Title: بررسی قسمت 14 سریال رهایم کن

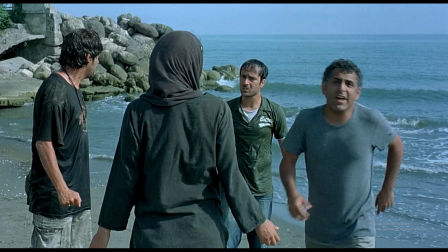8:08 ذهن آشفته کاراکترها با دوربین روی دست، و لرزان نمایش داده میشه.
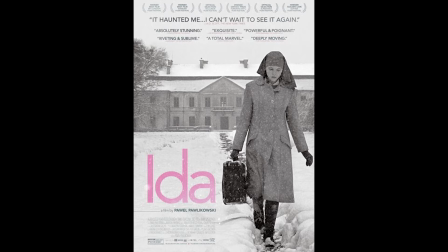8:15 یا برای مثال بدون اسپویل در مورد فیلم ایدا، اگه اشتباه نکنم، فیلم ایدا در اواخرش دوربین روی دست و ذهن آشفته ایدا رو نشون میده و
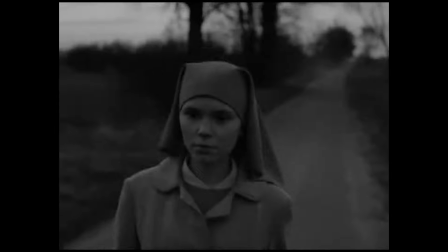8:24 وقایعی که اون پشت سر گذاشته و حالا باید تصمیم بگیره، تصمیم مهمی.
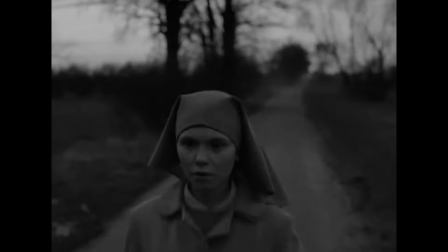8:29 خیلی فیلم قشنگه از نظر من، ولی فیلم آنپسندی نیست. خب الان مارال تو گوشی خورده از هاتم.
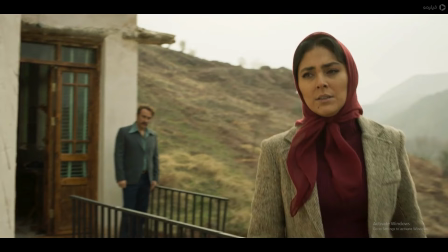8:36 تو فکر این کاراکتر الان چی میگذره؟ من یه عمری خودم گذاشتم پای این کاراکتر، زد تو گوشم. حرفای نغمه درست بودا، این کاراکتر یه بار بهش نبگی دیگه ولت میکنه. خب کاراکتر ذهنش چطوریه؟ ذهنش آشفته. دوربین چه حرکتی باید کنه؟
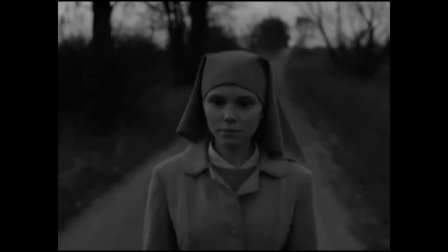8:52 دوربین باید بلرزه، دوربین باید روی دست باشه،
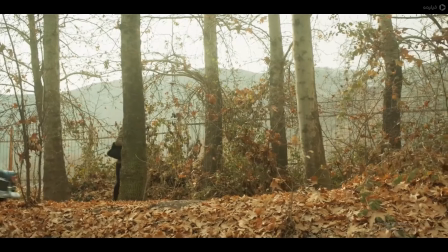8:56 اما دوربین روی سپایه است و داره روی ریل حرکت میکنه.
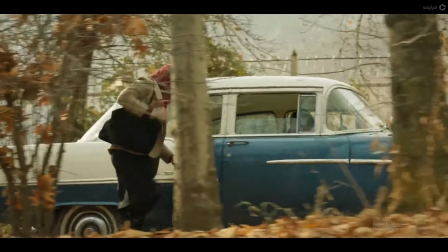9:02 خب چه مواقعی این اتفاق میفته؟ نگاه کنید، این یک فیلم ملودرامه، یعنی فیلمی در مورد روابط بین آدم ها.
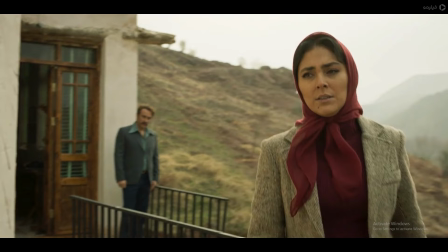9:09 احساس میکنم فیلمنامه رو نوشته بودن و گفته بودن ما یه آهنگی میذاریم روی این پلان. آهنگ شهودی تره، مخاطب سریع تر باش ارتباط برقرار میکنه، احساسات آدم ها رو از دل آدم ها توی سکانس های اینطوری
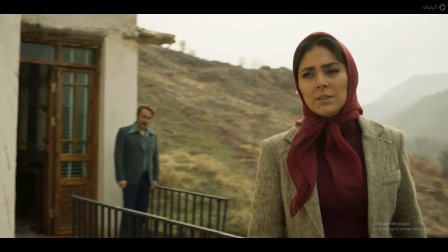9:25 برای زنان خانه‌دار و افرادی که احساسی هستن سریع تر میکشه بیرون.
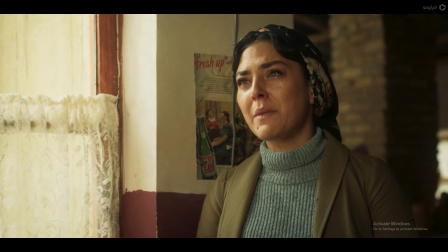9:29 توی این لحظات قرار بوده آهنگ پخش بشه، حرکت دوربین با آهنگ بوده، ولی این آهنگ حذف میشه. این آهنگ انگار سانسور میشه وقتی که به مرحله دید رسیده و پلان رو بیمعنی نشون میده. خیلی پلانه به اون چیزی که باید میخورد نمیخورد.
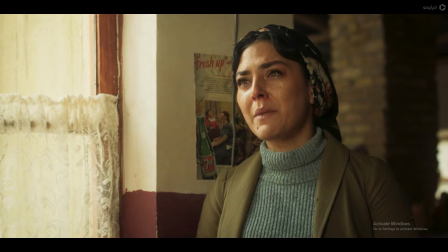9:47 به نظر من پلانه اینطوری ساخته نشده بود، ساخته شده بود برای یک موزیک روی ویدیو که البته به نظر من سانسور شده بود.
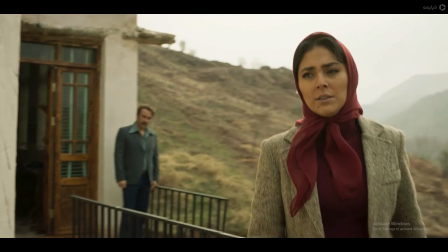9:55 به نظر من. خب حالا برگردیم به قسمت 14. مارال توسط عاطف گول زده میشه در واسط داستان و بهش گفته میشه که برادرش توسط حاتم لو داده شده.
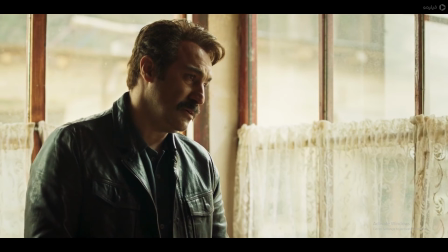10:06 خب اون میاد پیش حاتم. وقتی که میاد پیش حاتم، به این پلان دقت کنید که به شدت به نظر من بد کار شده این پلان، و با یک مثال از جناب لئوناردو داوینچی توضیح میدم که چگونه بد داده شده و میرسیم به انتهای داستان.
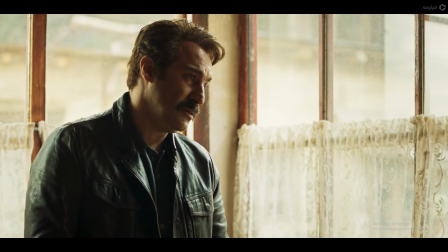10:22 نگاه کنید، وقتی که مارال میاد و رو میکنه با حاتم و میگه که تو برادر من رو لو دادی،
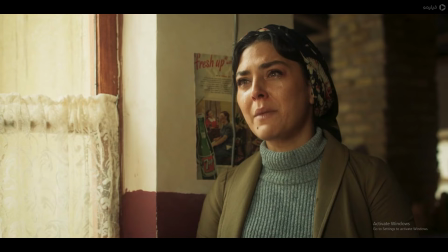10:29 به بک‌گراند حاتم دقت کنید، پر از نوره. این نور معمولا کجاها دیده میشه؟
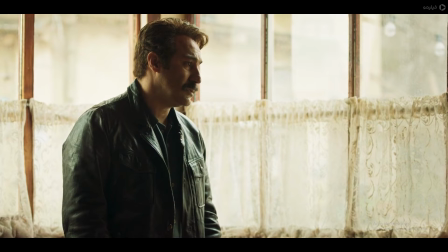10:34 مثلا از تصاویری که از پیامبران یا آدمهای خوب ساخته شده و یه حاله دورشونه.
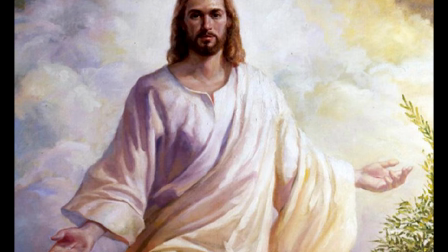10:40 اما خب برای من این پلان به گونه‌ای ساخته شده بود که انگار کاراکتر حاتم یک فرد ریاکاره.
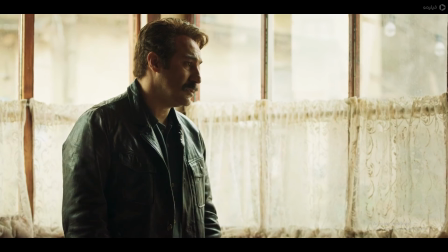10:48 یعنی چی؟ جناب حاتم تو الان چی کار کرده؟ یک نفر رو به قتل رسونده، یک نفر رو لال کرده که از به قتل رسوندن بدتر بوده، و جلوتر احتمالا میخواد برادرش رو به قتل برسونه که خودش توسط برادرش کشته میشه. خب این کاراکتر آنچنان احساسی نیست،
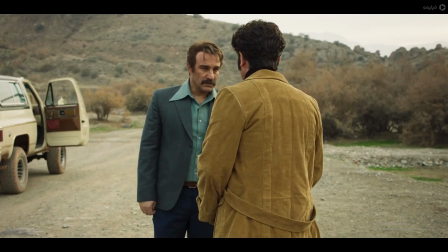11:07 کاراکتر آنچنان دلباخته نیست که دلش بلرزه به نوعی. خب با یه مثال بگم، برای مثال ما یه کاراکتر داشتیم در سینما به اسم صمد. صمد آدم بی سوادی بود.
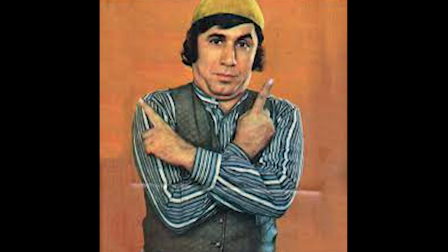11:19 اگر صمد میومد از برای مثال نیچه میگفت یا افلاطون، خب شما شک میکردید، میگفتیم به این کاراکتر نمیاد. اینکه از افلاطون نیچه بگی، خب فردی که این همه آدم رو به قدر رسونده باید کمی تویی از احساسات باشه یا
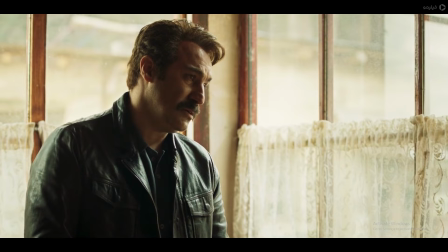11:35 احساسات کمی توی وجودش باشه. خب این پلان نظر من ریاکارانه به نظر میاد، به این کاراکتر نمیاد. من دلم بلرزو، من دلم فلان بشو. چرا؟ برای مثال ما میتونیم بگیم کاراکتر خشن هم دل داره،
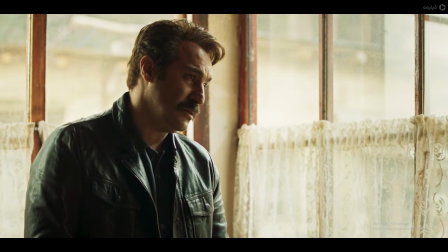11:51 ولی یه کمی کمتر، نه با این غلظت که تو این پلان دیدیم. تو همین قسمت کاراکتر حاتم رو میکنه به پدرش. به این تصویر نگاه کنید، کانترست بالایی داره.
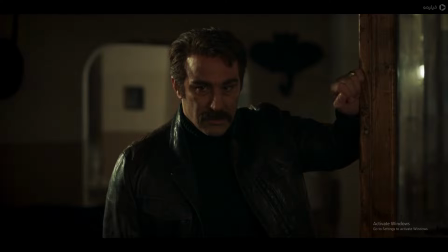12:04 کانترست بالا باعث میشه که ما به عمق شخصیت ها پی ببریم، چون تصویر عمیقه، چون تصویر سطحی نیست. با حاتم نگاه کنید، چهرش خشنه. به باباش میگه چی؟
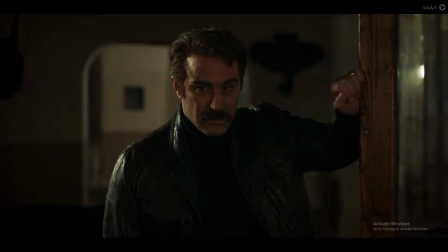12:17 به باباش میگه هر چی تو گفتی من انجام دادم، هر کی که پاش باید میشکست پاشو شکوندم، ولی آخر تو کاسه گذار سر من شکوندی. چهرش خشنه، ولی توی نگاهش حسی از عاطفه رو میبینیم، اون پیچیدگی انسانی رو میبینیم.
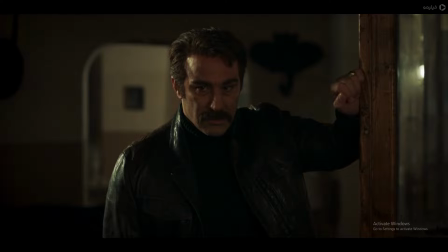12:33 به نظر من جای این پلان ها باید عوض میشد و پلانی که مارال این حرفا رو به حاتم میزد باید این گونه بود. به اینکه صداشو نازک کنه و بگه دلم لرزید و این چیزا، به این کاراکتر نمیخوره.
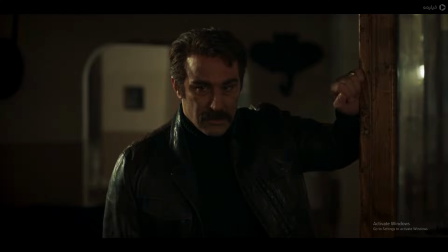12:47 به این کاراکتر که خیلی به نظر من آدم به قتل میرسونه، آدم شکنجه میکنه، آدم زنجیر میبنده، به این کاراکتر نمیاد، صادقانه بگم. و بیایم در مورد این صحبت کنیم که اصلا عمق دادن به تصویر چگونه است.
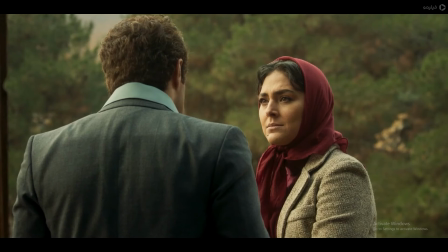13:02 نگاه کنید، فیلم حاصل سکانس هاییه که به هم دیگه چسبیده شدن.
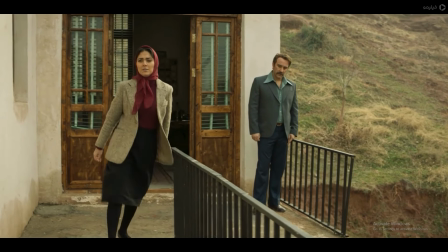13:07 سکانس حاصل پلانه. پلان یعنی چی؟ یک صحنه.
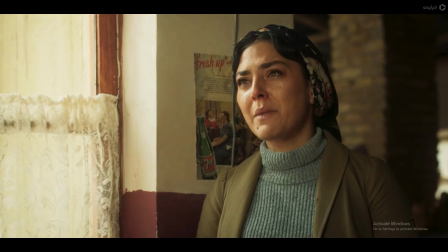13:12 خب یک کارگردان خوب یا یک هنرمند خوب تو زمینه سینما باید نقاش های بزرگ رو ببینه و درس بگیر از اون کارهایی که اونها کردن.
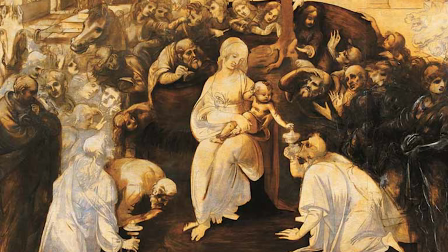13:23 برای مثال بهترین تصویر برای من برای عمق بخشیدن به کاراکترها، این تصویر و این نقاشی از جناب لئوناردو داوینچی. نگاه کنید به این تصویر، کانترست و تضاد خیلی بالایی داره. 8 نفر یا 10 نفر هم تو این تصویر هستن. شما به هر کدوم از این چهره ها دقت کنید، یک داستان میبینید.
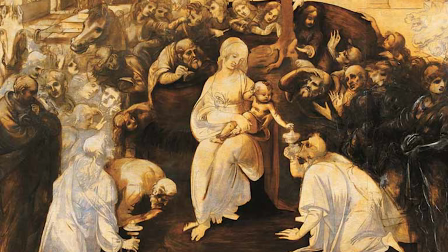13:43 کودک که متحیره و نمیدونه الان کجاست، مادر که عشق میورزه به این کودک، اون روحانی که متحیر شده از به دنیا اومدن به نظرم حضرت مسیح اگه اشتباه نکنم. و چهره ها رو نگاه کنید، هر کدوم یک پرسونالیتی یا یک شخصیت دارن.
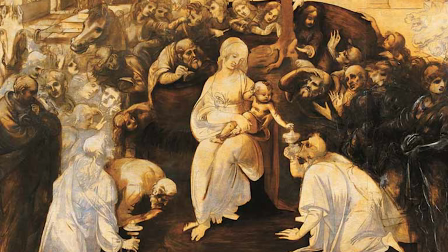13:58 کنتراست تصویر، یک تاریکی و یک سفیدی، خیلی متضاد هم هستن، باعث شدن که تصویر عمیق بشه و شخصیت ها هم عمیق بشن، چیزی که تو فیلم رهایم کن اصلا نداریم.
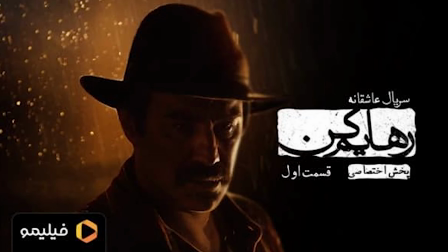14:10 اصلا حتی به این تصویر نگاه کنید، پوستر فیلمه، پوستر فیلم هم عمیق نیست، پوستر فیلم هم نمیتونه یک داستان بسازه از این عکسی که روی تصویره. پیچیدگی های انسانی رو نمایش نمیده. ولی شما این عکس جناب داوینچی رو مانه چندین سال قبل، بیش از 100 سال 200 سال قبل دقت کنید،
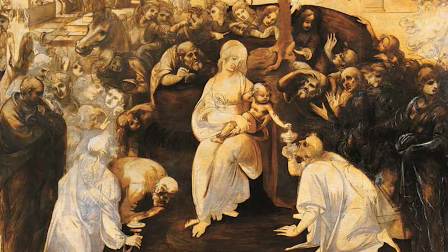14:30 این پیچیدگی های انسانی رو میبینید، این عمیق بودن رو میبینید، و این خیلی مهمه و این خیلی نشون دهنده هنره. هنر اینطوری ساخته میشه. بعد از 200 سال هم باید الگو بشی. وقتی کارتو خوب انجام بدی بعد از کلی سال هم الگو میشه.
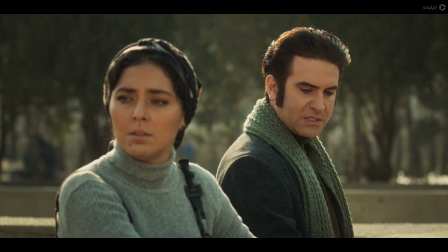14:47 در انتها باید در مورد قسمت 14 بگم. قسمت 14 هم باعث میشه مخاطب مردی که این فیلم رو ببینه زده بشه از این سریال و با خودش بگه این سریال خیلی خالزنکی یه جایش و انگار منم خالزنکم که این فیلم رو میبینم.
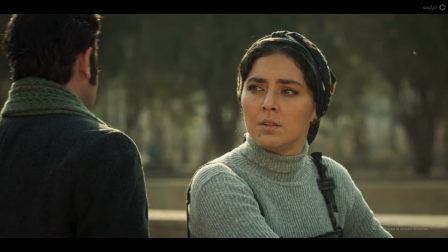15:02 چرا؟ چون ما رو نزدیک موقعیته هاتف قرار میده که داره خالزنکی میکنه. دوربین نزدیکشه، نباید اینجا نزدیک میبود. و از نظر من شخصیتی که به کاراکتر هاتم میداد اصلاً شخصیت صادقی نبود.
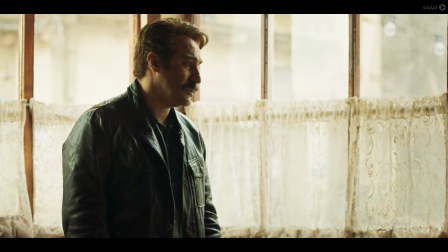15:16 ریاکارانه به نظر میومد، به کاراکتر نمیومد و اصلاً مناسب اون نبود. این دیالوگ ها و این تصویر روحانی، نور پشتش و این چیزا بهش نمیومد.
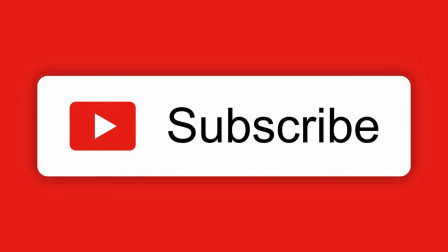15:27 در انتها اگه به این دست ویدیوها علاقه داری، چون من ویدیوهای خارجی و فیلمای خوبو خیلی تحلیل میکنم، فیلمای بزرگ رو، فقط فیلم ایرانی تحلیل نمیکنم، ممنون میشم من رو لایک کنی، من رو سابسکرایب کنی تا ویدیوهای بیشتری از من بهت نمایش داده بشه. خدا نگهدار.